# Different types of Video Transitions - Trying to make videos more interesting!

This video today is about cuts and transitions. And the reason that I wanted to make this video was that in the first video that I made, I said I wanted to get better at photography or filming.
My name's Chris Dunlop. I know nothing about photography or filming.
And while I've done heaps of stuff on photography, filming I've sort of left and haven't really delved into nor done much research on. And so I've Googled Premium Beat, which has an article, 8 cuts every editor should know. And I'm going to try those out now in this one room just to show, one, that you can do it no matter where you are, and two, that it adds interest to a story because I'm just in the lounge. Cut number 1, the standard cut or the hard cut. The standard cut is the cut that I'm the most familiar with. It's the cut where you want to go from clip to clip without any transition. The only downside of the hard cut is that it gives you the least amount of visual meaning.
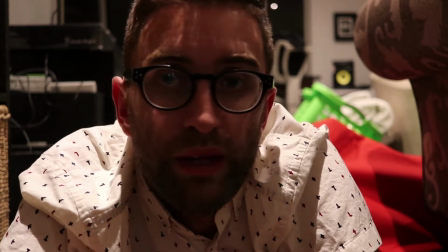See that? That cut right there? Meaningless visually. And see that?
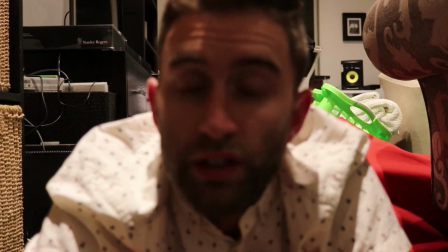Just took my glasses off in the cut. Did it without a transition though, so meaningless too. Feels a bit harsh to the hard cut. I quite like them, and I've used them a lot. Cut number 2, the jump cut. Now the second cut is the jump cut. It's used to jump around seamlessly.
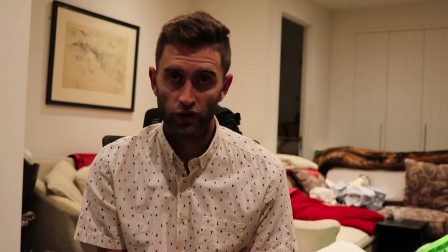It's generally used most commonly in interviews where you've got multiple cameras shooting the same thing from different angles.
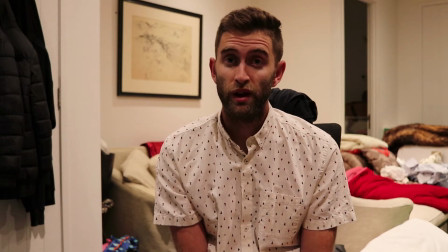I thought I've done quite well here though, considering I only have one camera. So I've just had to act out the scene multiple times. Cut number 3, the L cut. Next up we have an L cut, used most commonly by documentary people or narrators. What an L cut means is that we're hearing audio from the previous shot even though we've already moved on to the next shot.
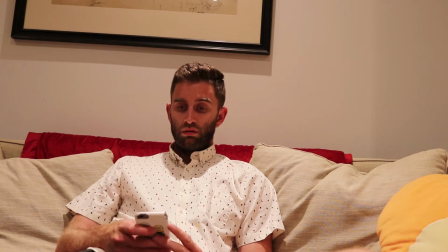This technique will allow your film to keep moving on naturally while still keeping your viewer entertained by giving something to look at visually.
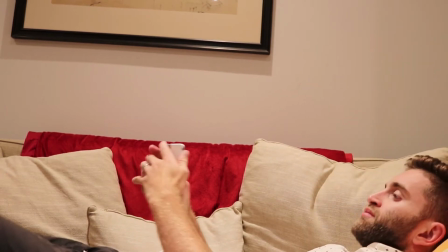Wait, what are you doing? Why are you on your phone? Come on, we're doing a really cool video here.
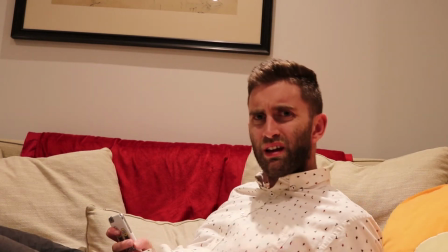Wait, are you talking to me? Yeah, I'm talking to you. On the phone. Come on.
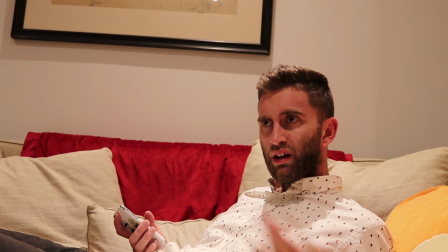I'm just on my phone because you keep talking and I've already moved on, but you need to get over it.
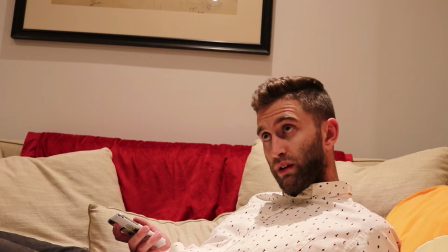We get it. You're the narrator from my previous shot. So I got nothing to do.
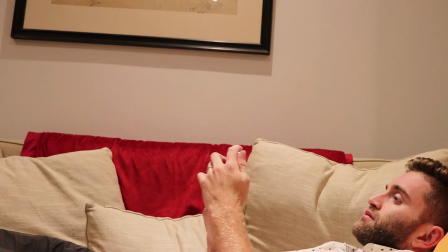Just text me when it's done. Can't believe you.
Cut number 4, the J cut.
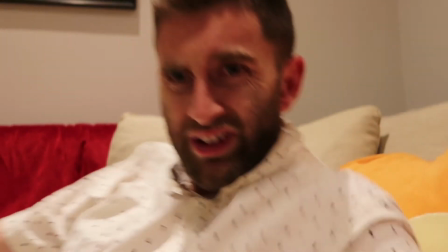Hello, Christopher. Wait, did you hear that noise? I am from the future.
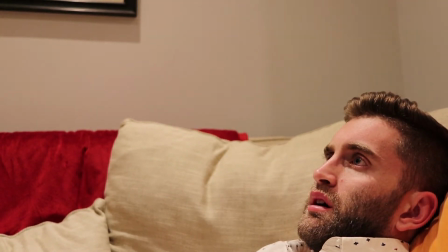Where was that from?
This is the next transition, the J cut, where you hear the audio from the cut before you see it.
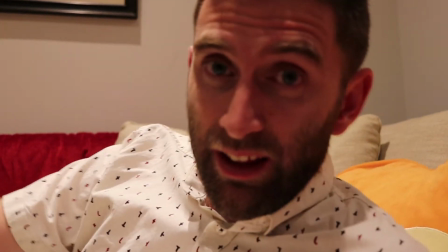Seriously? Yeah, you got owned. Do I get to say anything in this video? Or are those other dipsticks gonna keep talking?
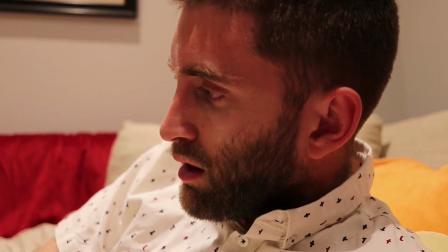A J cut? Keep lying there on the couch. Text away, it's fine.
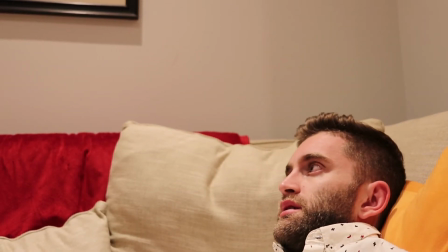No one cares what you do. They only care about me. So annoying, I just want to speak.
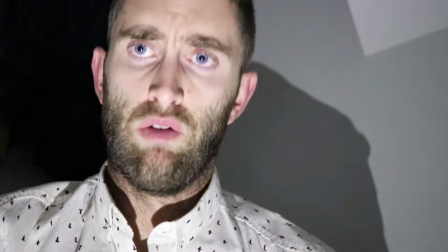Yeah, so in this clip, the J cut, you hear the audio Of me talking? before you see where the audio is coming from in here in the laundry. Cut number 5, cutting on action. And this is quite a popular one in YouTubers.
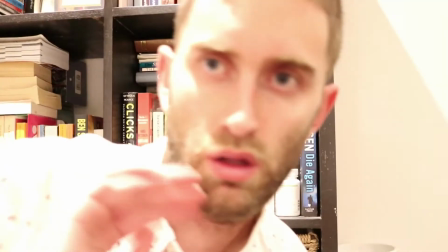This is the one where people go like this. And then they're in a completely different scene.
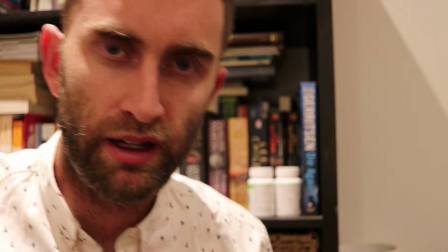It's actually not the best example. You basically just cut on movement. So we'll give it another go.
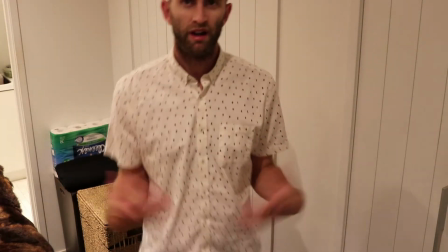Apparently if I stand up, I'm cutting on the action, so it's not as distracting.
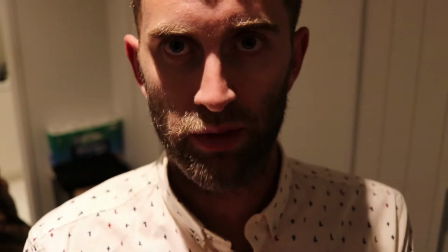That was not a good example. I'm gonna give it another go. We'll give this pillow a go.
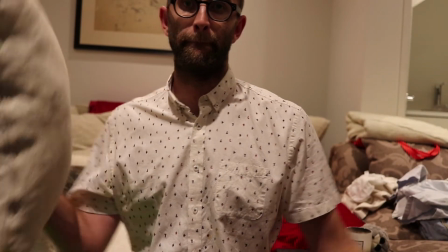Cutting on the action. There's a quote here that says, "Don't be tempted to wait for a pause before cutting. Just cut on the action." Cut number 6, cutaways. Cutaways are where you cut away from the main action or subject.
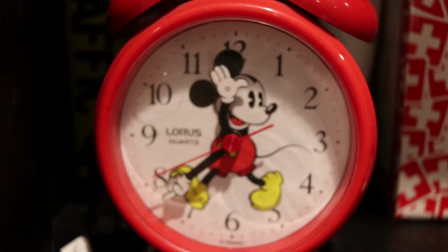It's when you have shots of things in the environment that help the audience understand where the character is located.
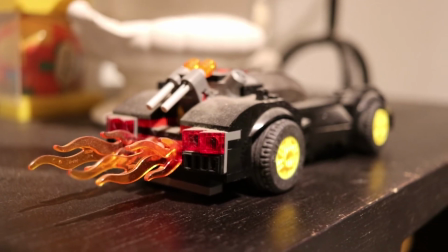Helps to build a wider picture than just staring at the main character and build the mise en scene, or however you say that French word. Cut number 7, cross cuts. And then we have the cross cuts.
I'm actually stuck in here, I need to get out.
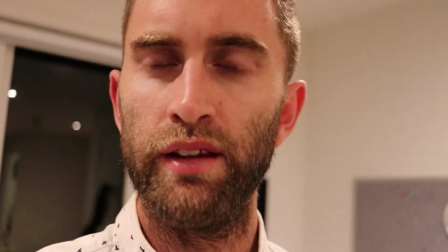Help! Wait, is he still in the laundry? We need to go find him.
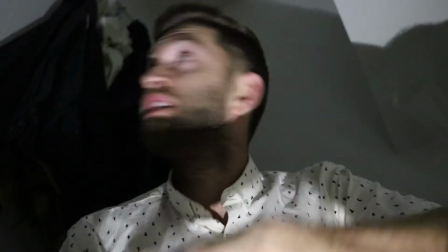Help! Can anyone hear me?